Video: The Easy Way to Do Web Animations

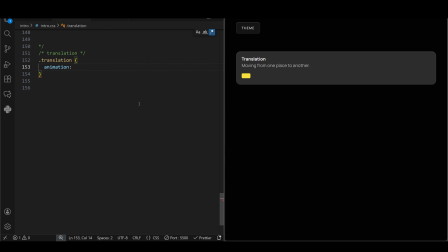(0:00)
The easiest way to animate something is to use the animation property. It is a shorthand for multiple animation properties like animation name, duration, timing function, count, and others. We then target the animation name using the keyframes property to actually animate that element.
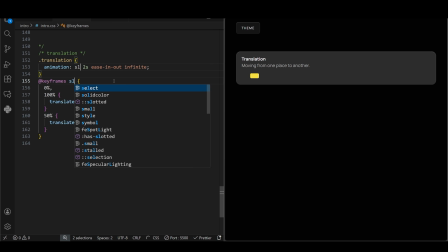(0:17)
This name doesn't matter. For example, we could have used move or slide, and it will still work. Then we are telling it to take exactly 2 seconds to finish the animation. The timing function is pretty interesting, and we will cover it in a minute.
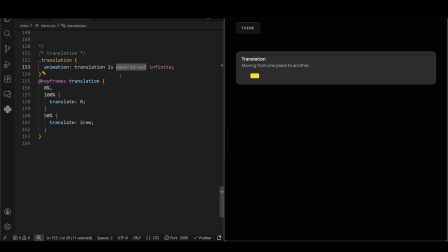(0:33)
But ease in out tells the element to start slowly, speed up in the middle, and then slow down again at the end. This makes the movement look smooth and natural. An animation count is pretty straightforward. Like if you put nothing, the browser plays the animation and stops. If you write a number, the animation will play that many times.
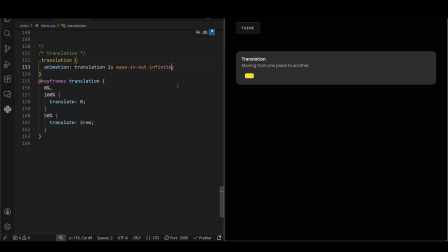(0:53)
Since we have written infinite, it keeps doing this loop forever. The keyframes are the actual script or choreography for the movement. We use percentages to tell the browser what should happen at specific moments during those 2 seconds. Like translate is a pretty basic property. At 0%, the element sits at its original spot.
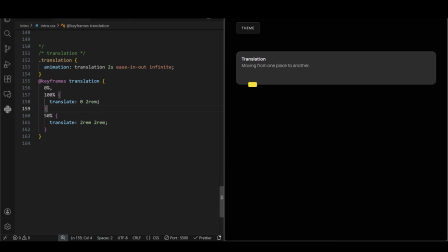(1:13)
At the 1 second mark, which is 50% of 2 seconds, the element has moved 2 rem to the right. By the time the 2 seconds are up, it moves back to 0, since we have set 0 and 100% to the same value.
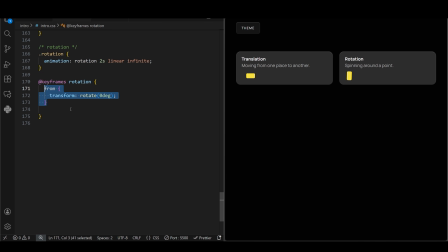(1:25)
A pretty common and effective technique for animation. If your animation just has a start and end state, we can do it just like this. From is like the start or 0%, and to means end or 100%. Transform rotate is a pretty basic property that does exactly what it says.
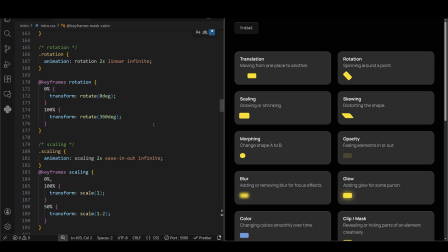(1:44)
In the same way, I've used very basic properties to create these animations.
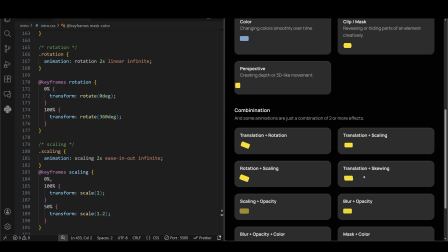(1:49)
I've just put effects like scale, skew, width, opacity, and others inside keyframes.
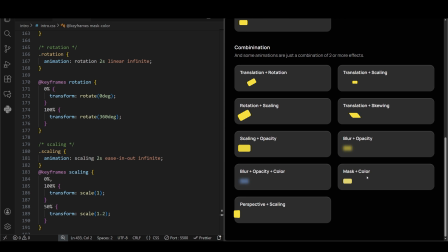(1:55)
Web animation is built on a few core motion principles.
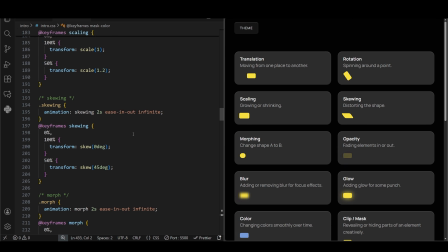(1:58)
Once you understand these, you can create almost any animation you imagine, from subtle UI transitions to complex interactive effects. Every animation, no matter how advanced it looks, is just a combination of these basics.
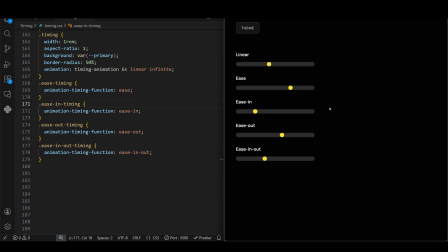(2:14)
Now, before we move on with the animations, let me first explain timing functions. CSS already gives us a few keywords like linear, ease in, ease out, and others. They are self-explanatory as you can see from these examples. Linear follows the same speed throughout the animation.
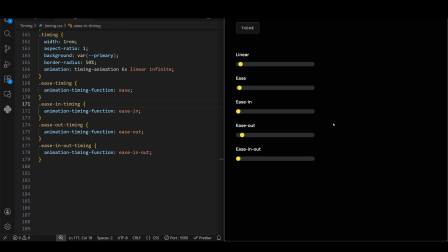(2:30)
Ease slows down at the start and end. Ease in starts slow and speeds up at the end. Imagine how a car starts from a red light. Ease out does the opposite, like the car is coming to a stop.
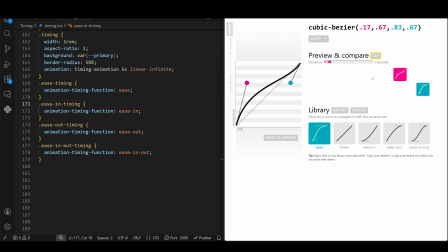(2:43)
Then there is cubic Bezier, where you can play all sorts of timing functions. It looks complex, but if you use a tool like this, things will start to make sense. Imagine we are moving something from the bottom left to the top right corner. Linear would be connecting the two with a straight line.
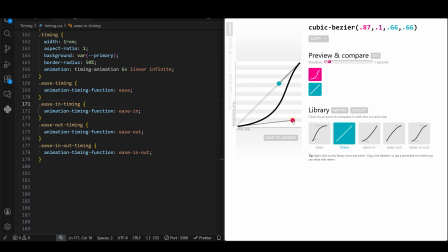(3:03)
A slow start means that it will pick up speed later. And a fast start means it has to slow down somewhere because the time is constant.
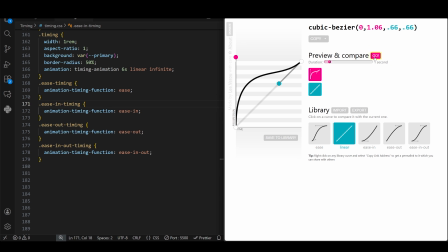(3:14)
It is simple and intuitive math, and you have to play with it to get it yourself. These curves can create much smoother transitions that the default ones usually lack.
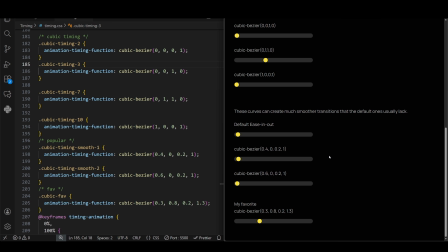(3:25)
Now that we have covered basic animation styles and timing functions, it is time to start animating some real stuff.
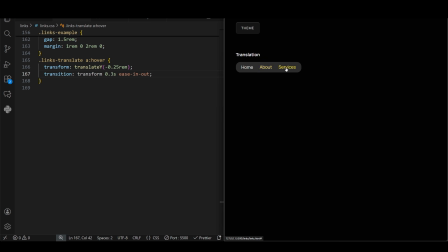(3:32)
This first one is very simple, but I want to show this transition property as well. As the name suggests, transition property allows us to transition from style X to Y naturally. Just like the animation property, it is a shorthand for multiple properties. First, you select what you want to animate, then the duration and timing function.
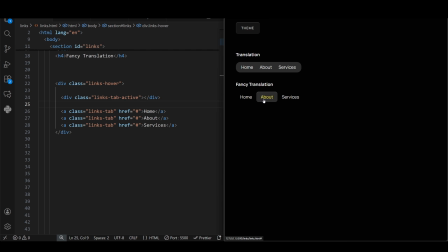(3:52)
Let us see another brilliant use of transition property. This is a very popular UI pattern, a navigation menu where the active background does not just appear and disappear. It slides and morphs to fit the link you are hovering over. It feels organic, almost like a liquid magnet.